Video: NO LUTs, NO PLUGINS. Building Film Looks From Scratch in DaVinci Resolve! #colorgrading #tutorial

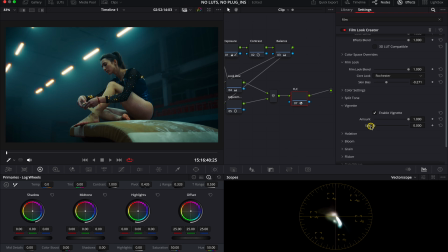(8:17)
And here we can also adjust the amount and the size of the vignette, like this.
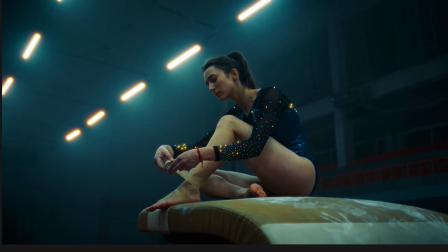(8:24)
And this is our before we have used the Film Look Creator, and this is after. So you see our grade is getting more defined and elegant.
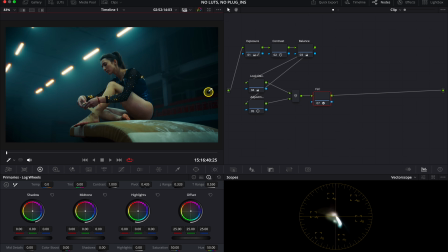(8:32)
I really love it so far. And what I want to do is I really want to push this look even more. I want to achieve more of the separation, and the tool I'm going to use for it is the color slice. And here I will also link one of my older videos where I'm explaining very thoroughly how to use it.
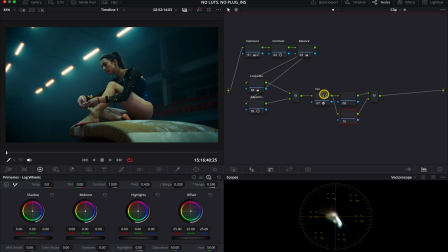(8:51)
But first, let's create two parallel nodes and let's label them as skin and cyan separately. I want to target these two elements using separate nodes. This is how I like to work. And we will start from the skin. Here we can preview the selection.
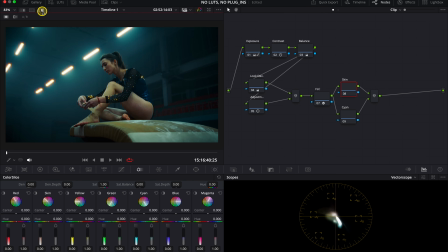(9:09)
And we can also turn the highlight mode on to make it stay. And first I will adjust the center of the selection a bit.
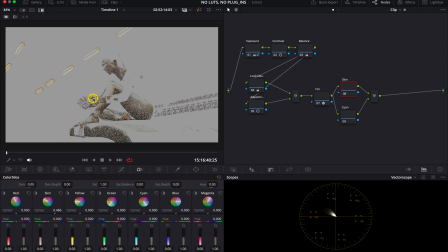(9:19)
Okay. Now I can turn the highlight mode off.
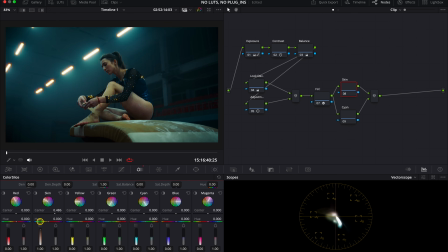(9:23)
And then I will decrease the density as I want to make the skin look bright. And I will also adjust the hue and the saturation.
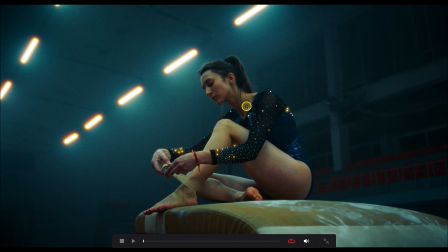(9:36)
And this is before and after. Just a tiny difference, but this is definitely enough and makes skin tones look a little bit richer.
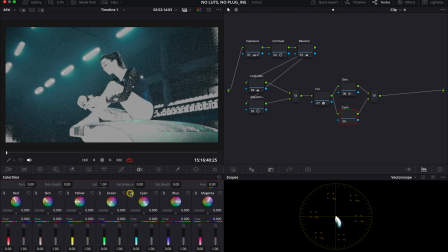(9:46)
So now we can move to cyan, and this time I'll make it darker as I want the attention to be focused on the protagonist.
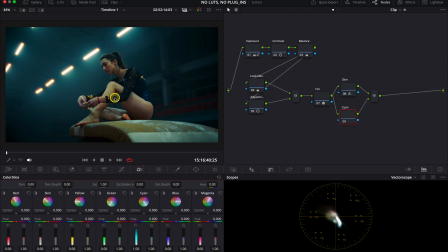(9:53)
And I will increase the saturation
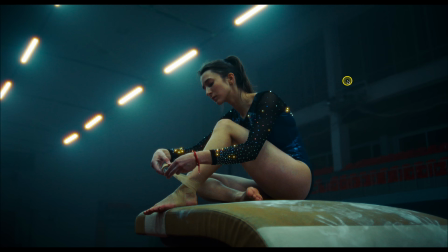(9:58)
and this is our before and after. Just look at the difference.
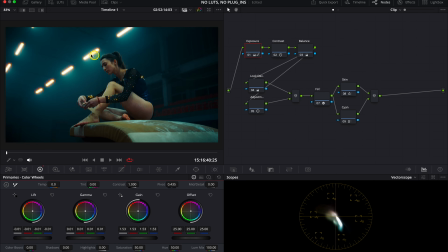(10:03)
And now I also want to add some extra pop to the lights over here. So I will add another serial node. And here I will use the effect called Light Rays in DaVinci Resolve. We just need to grab it from the Effects tab.
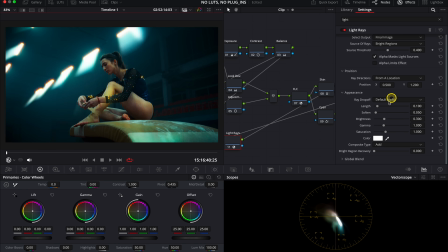(10:21)
And now we will adjust the length over here. And then I will soften it a little bit. And then we can also adjust the brightness.
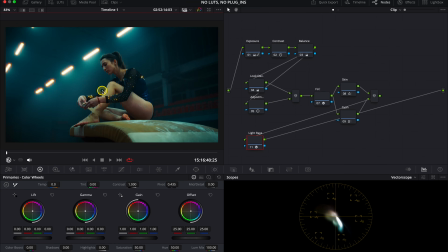(10:36)
And this is the result. And now let's zoom in a little bit, as I want to show you that this clip has got quite a lot of noise.
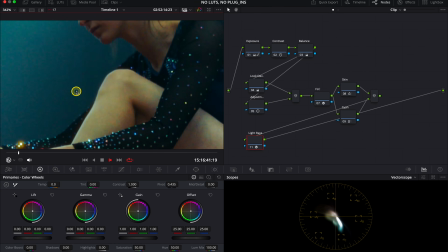(10:45)
So we can remove it by applying the noise reduction.
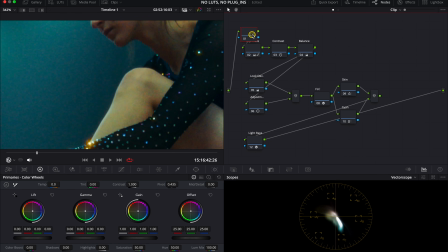(10:48)
And we should always use the noise reduction on the very first note before grading, as this is how it will work best. So now let's just grab the effect from the Effects tab. And here I will just increase the luma and chroma threshold to around 20.
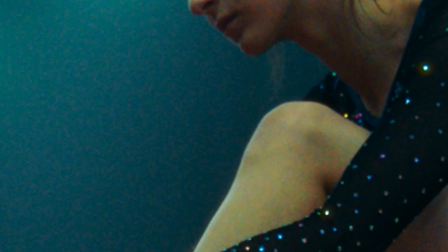(11:06)
And this is before and after. And now let's see our final grade.